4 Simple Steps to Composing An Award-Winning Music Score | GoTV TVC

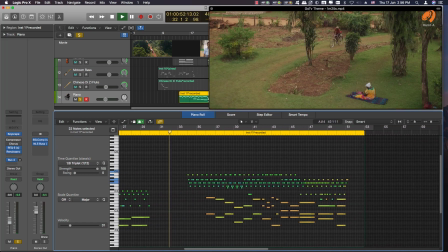2439s
so he's going back home.
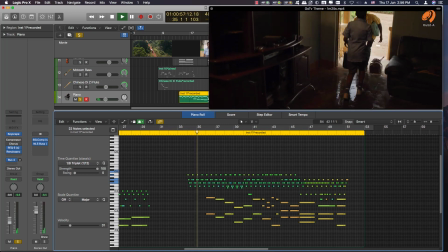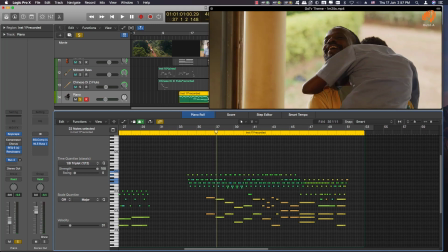2449s
Now, I started adding more notes in the arpeggio to counter the slow motion. It's quite an interesting effect. So you're having sort of like double time, but with slow motion.
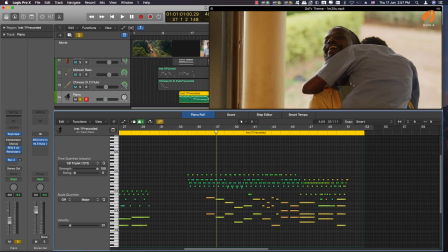2468s
It speaks a lot, especially when it comes to an emotional,
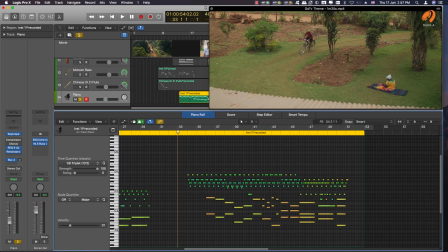2472s
when you want to evoke the feeling of love and that soothing emotion. There we go again.
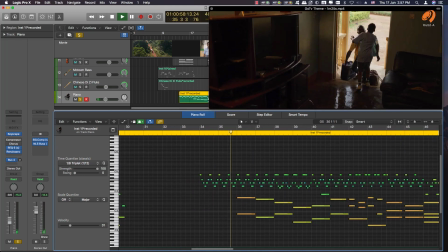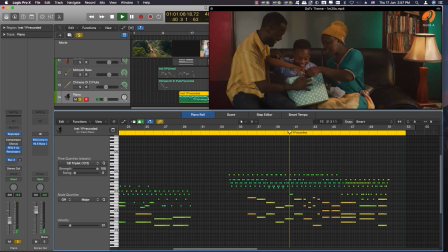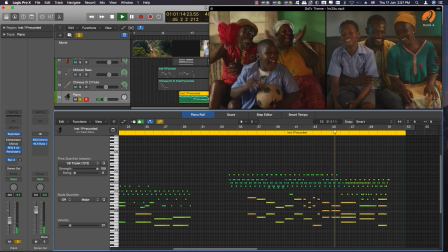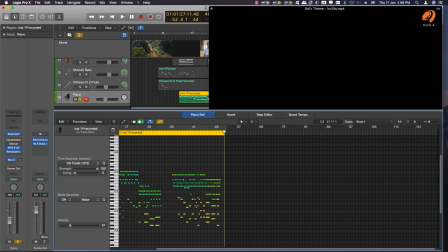2513s
and that you can see that it gradually increases in terms of excitement up to the end.
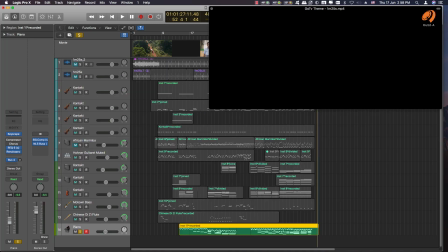2522s
And so the piano also has different, as you can see,
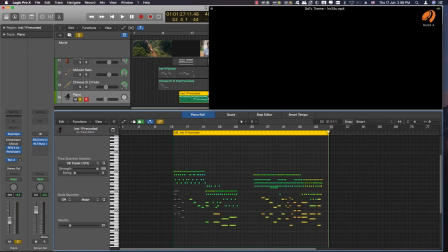2529s
it plays a crucial role in driving the emotion at different places. You cannot play the same thing all through, especially for content like this. You have 30 seconds to tell the audience your story.
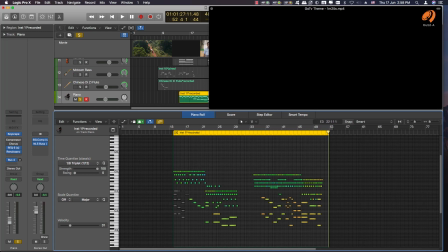2546s
So the music has to say that story as fast as it can. So with these dynamics in here, focusing on the top end,
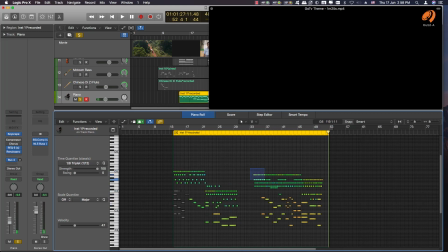2560s
focusing on the mids and the lows, coming back with adding more notes in the arpeggio, and really building up towards the end. So that is generally how
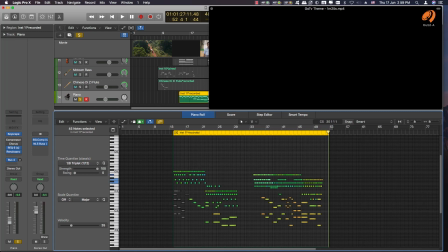2577s
that's how I came up with the piano line.
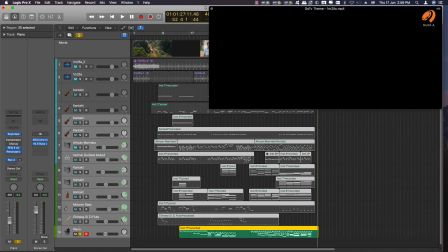2581s
Now playing the rhythm section together with the piano,
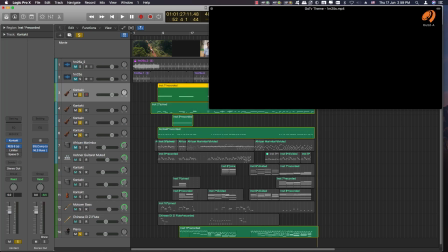2587s
just for us to listen to how that works, how it sounds.
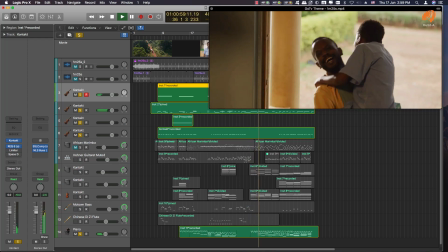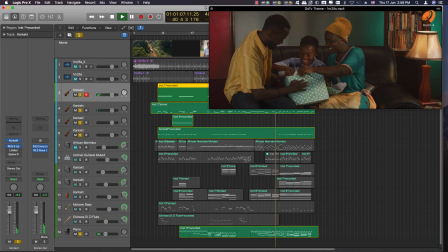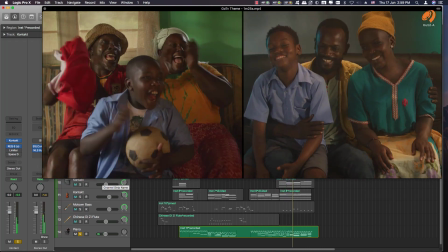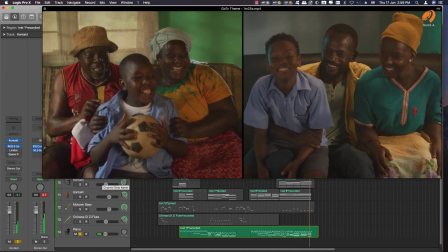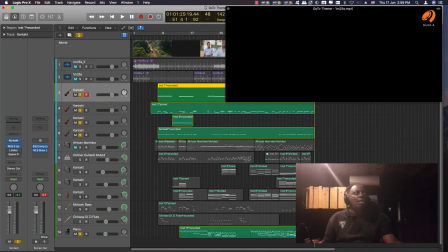2624s
Okay. The next part that I played, normally when I play the piano, I play it because of the emotion it carries.
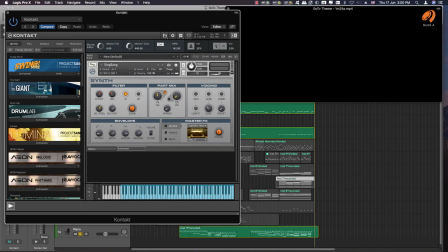2641s
So another thing that really evokes
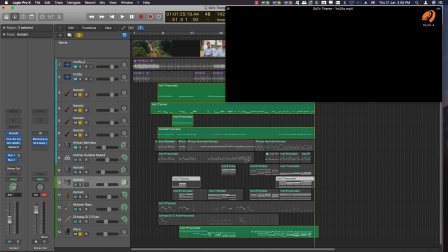2645s
emotions together with the piano can be vocals, a sound of vocals also. So right now, at this point, we have vocals.
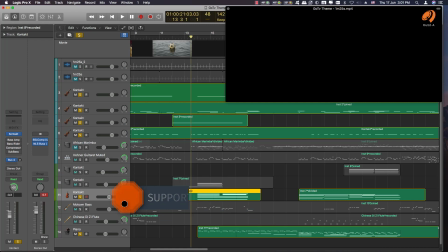2659s
Together with the piano, they evoke a certain soothing emotion.
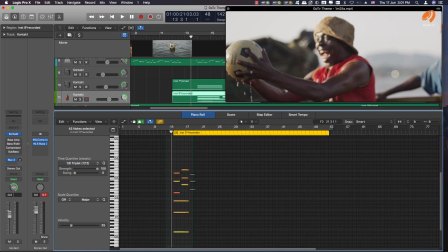2663s
Let me just play them alone. All my vocals. The choir.
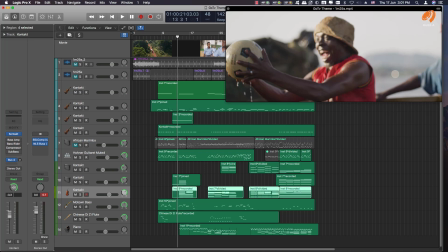2673s
I beg your pardon.
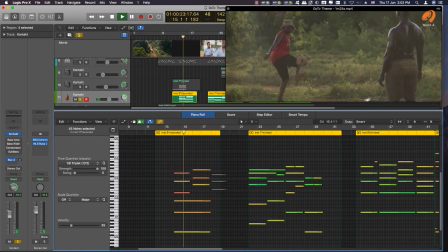2684s
We have those chords when he throws the ball into the market.
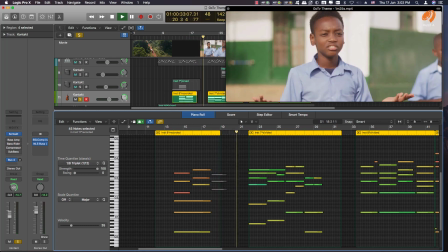2693s
Then at that point I stopped playing the choir because I wanted the piano to take over. Then I slowly build it with the piano.
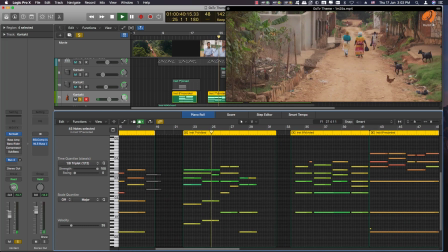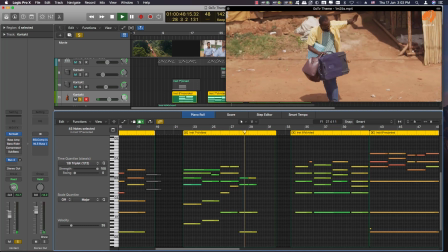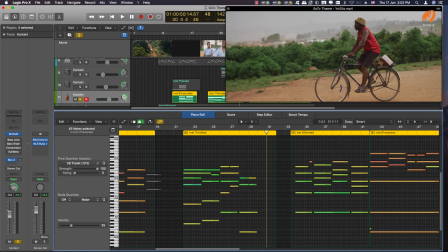2713s
Then, of course, I remember telling you at this point I wanted to really stay local, home. So I take out that choir, and from there I keep building it.
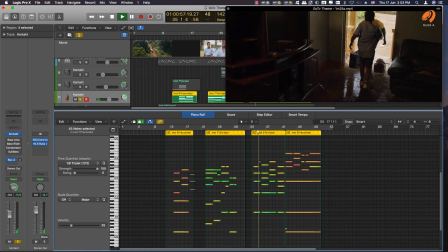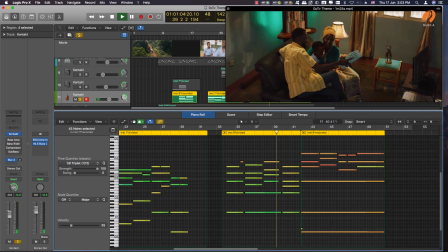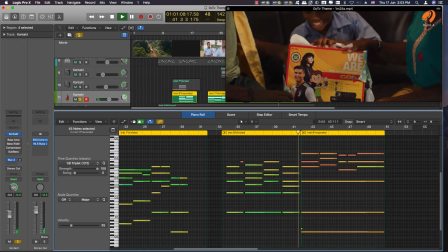2744s
Then I ground it.
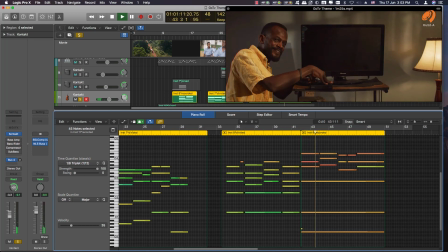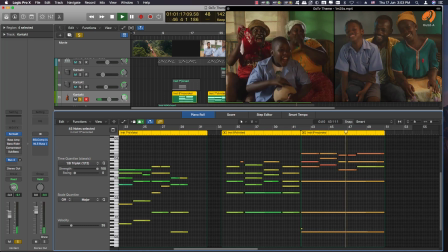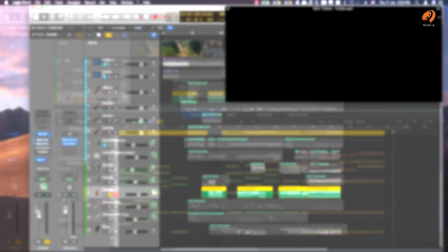2762s
Yeah, so that's the choir.
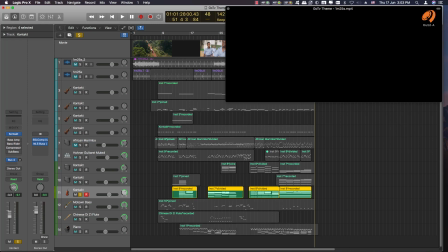2763s
You can clearly see what the choir is doing in terms of building those emotions, especially being played in conjunction with the piano.
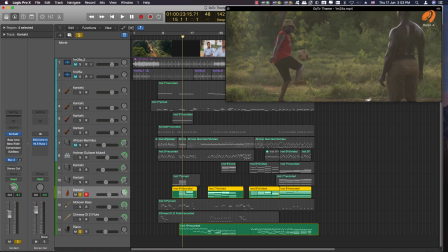2772s
And play those two again.
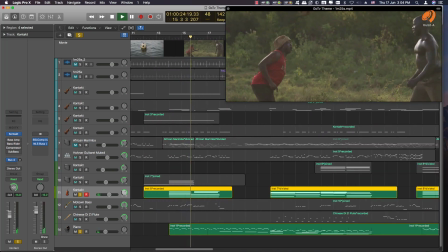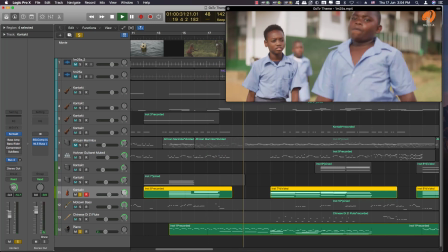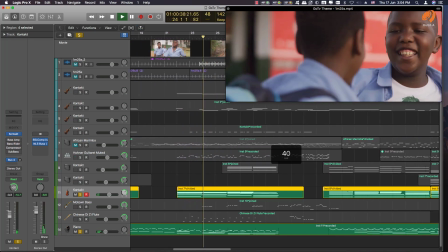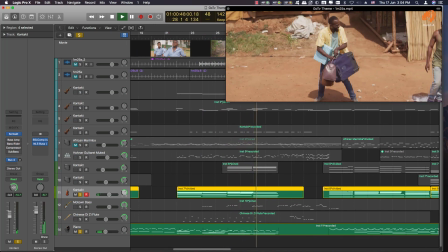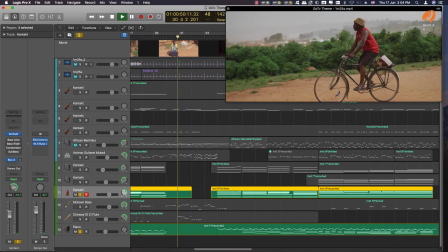2802s
Then we go home.
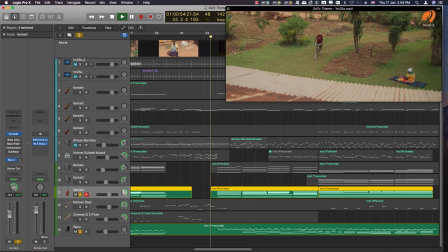2807s
Then
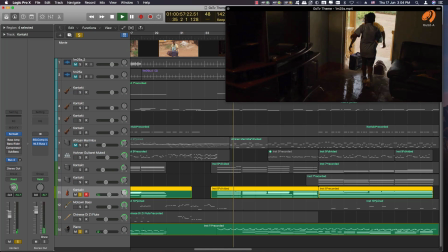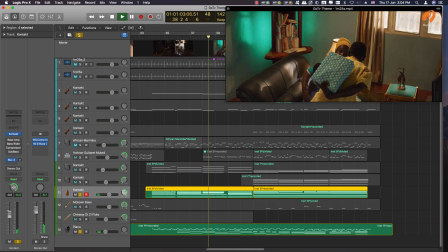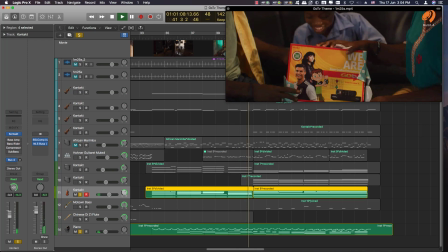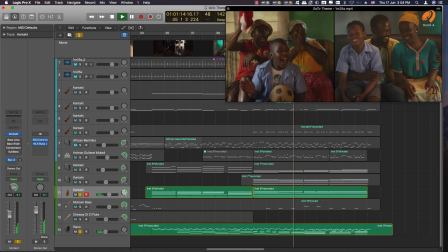2824s
switches on the TV, the choir goes into the higher register.
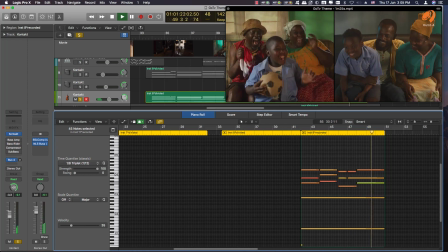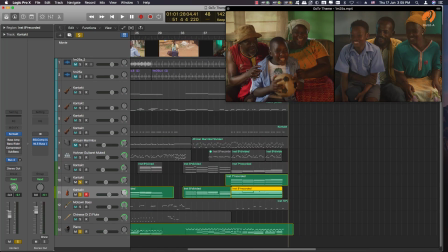2839s
I wanted to enhance the choir, so I played another layer of women.
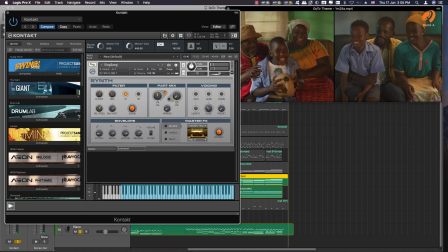2848s
It's also from Contact, but these ones have an African sort of it's sort of South African feel to them. It's also from Contact.
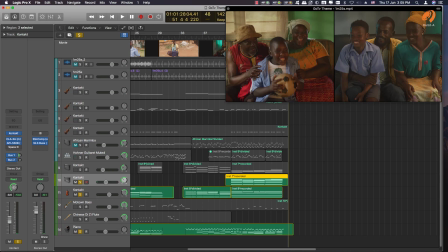2863s
It's called Sing Sang.
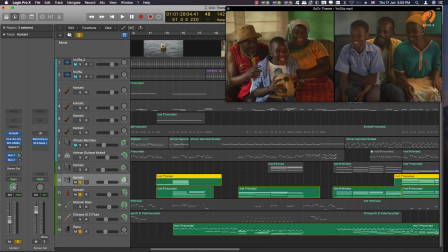2865s
So how I used Sing Sang is I played it at specific points, not throughout.
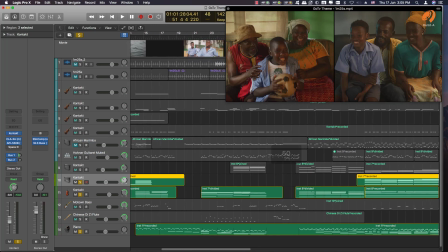2873s
So the main choir, this was the main choir, the previous one.
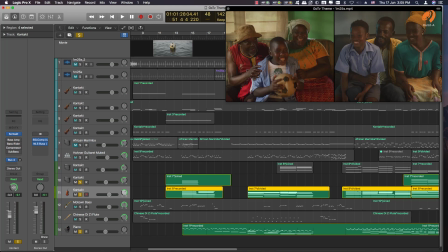2878s
This is coming just to enhance the choir section.
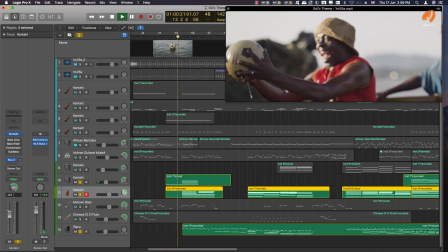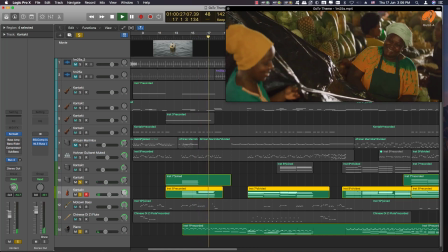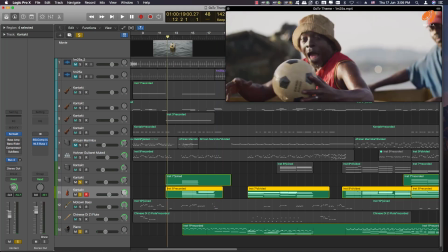2896s
So I start with this low note.
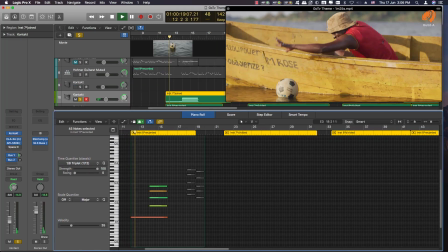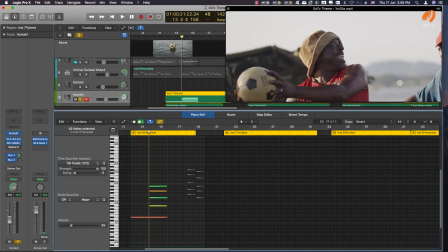2904s
Just to cause tension as we have the riser coming through, just to cause some bit of tension, like what is it going to do with this ball? Why is he holding it like this?
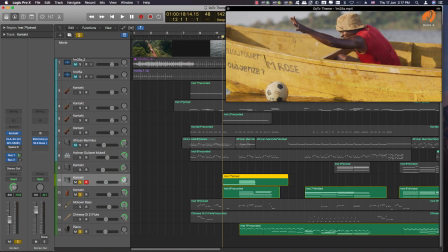2920s
Yeah, so if you just listen to that.